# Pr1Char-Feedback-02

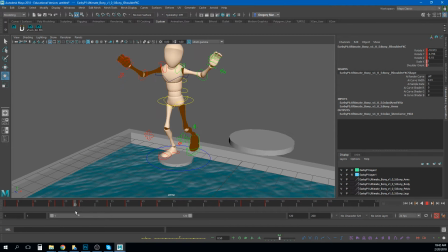[8:17]
And some of that's just by building some drag poses into the arm.
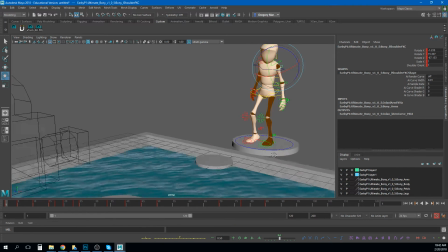[8:22]
And then the last little thing I was saying earlier here, like when he pushes off,
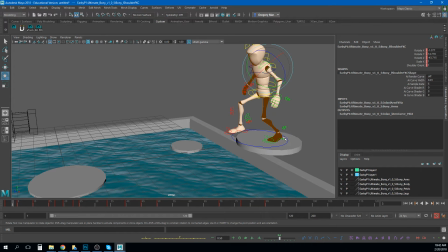[8:27]
you see how that foot here doesn't seem like it stays in the same position, right? Like it's not right now. It is like over here. We're at the beginning of this animation. It's up here. And so that makes it feel like that foot slipped when he tried to jump.
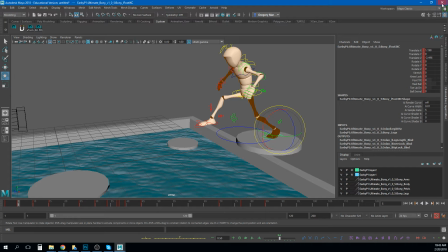[8:46]
Right? I will say I really like your reference. I think you have some good reference video.
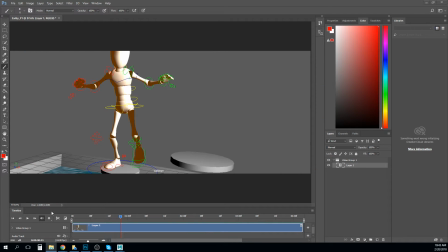[8:53]
I'll not drag that over here in case you're shy about reference, but I think you definitely have some good stuff in there, and having that in the viewport with you will really help you pull from that and get the information in there. So I've posted the video about how to do that, so check that out. I think it'll be helpful.
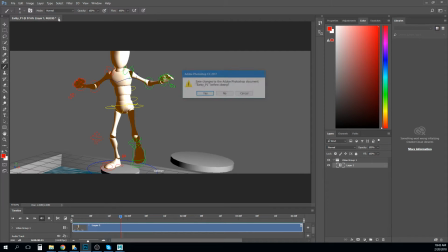[9:12]
So all right, let's move on to the next one.
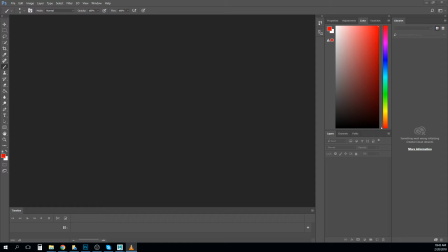[9:18]
Jacob, what is this? Let's see. Oh, I don't think we looked at this one in class here. Okay, so you have two different versions here. So let's just go ahead and start with this one.
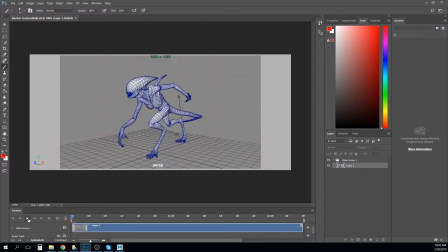[9:32]
So you have a creature walk.
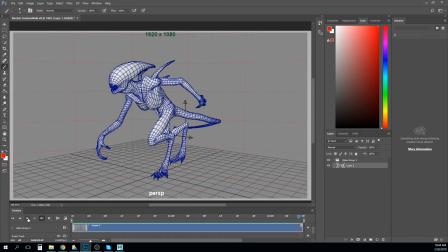[9:41]
Let's check them out. So I definitely think you got the poses here. I think you're getting some nice breakdowns and some overlapping action. I think the thing
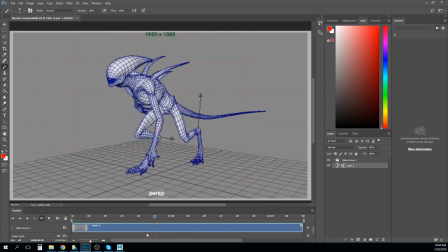[10:02]
I'm noticing right now is in our character's hips up and down, right? Like this is your down pose, right? And we can kind of tell that, right? That your character's hips sort of hit their lowest point at the same time that the foot hits the ground.
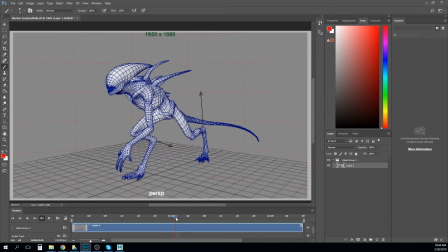[10:20]
And I think that you need to offset that a little bit, right? Because that would mean like your character is both falling forward and their foot is falling toward the ground at the same time. And really what's happening is the character's foot's probably getting out there in front first and catching them,
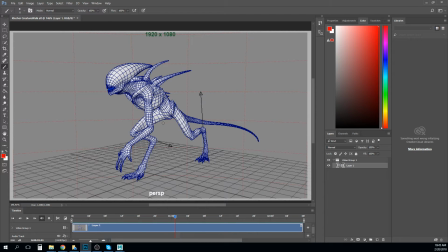[10:39]
and then a few frames later the hips will hit their lowest point. So I think offsetting that and getting some overlapping action in the when everything hits is really what's needed right now. This feels like a really good strong blocking plus of this with
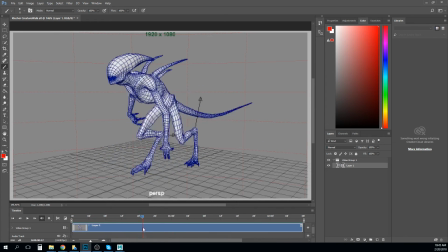[10:58]
some overlapping action built into the poses, but I think it needs more overlapping action built into the animation. The hard part about that in a cycle is that you have to offset stuff and you have a limited range, right? So using that cycle tool inside of Maya, I know you're familiar with it.
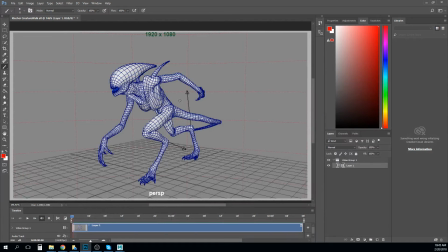[11:16]
I'm actually going to be showing everybody in class today. So using that tool inside of Maya means that you can shift a whole curve, and as long as they're the same number of frames for that cycle, right? As long as the arm motion is still 30 frames long or however many frames long, right?
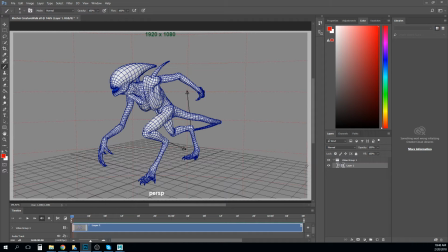[11:36]
Then you can have that and just have it cycling at a different interval, right? You can always go back and rekey it later if you need to get your cycle to a certain point.
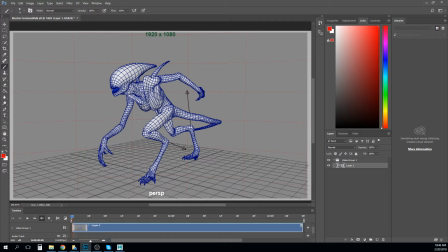[11:54]
But we're going to go over this a little bit in class today, so hopefully that'll be helpful. So overall, this is looking good. I think your poses are super strong. I think you really just need to get a lot of overlapping action in this. And I think that's going to require you doing a little bit more cycling. I also wish you'd have participated in the critique.
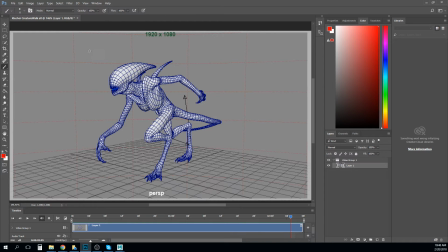[12:13]
I think that would have been helpful to get some more feedback on this. But there's some really great posing in here.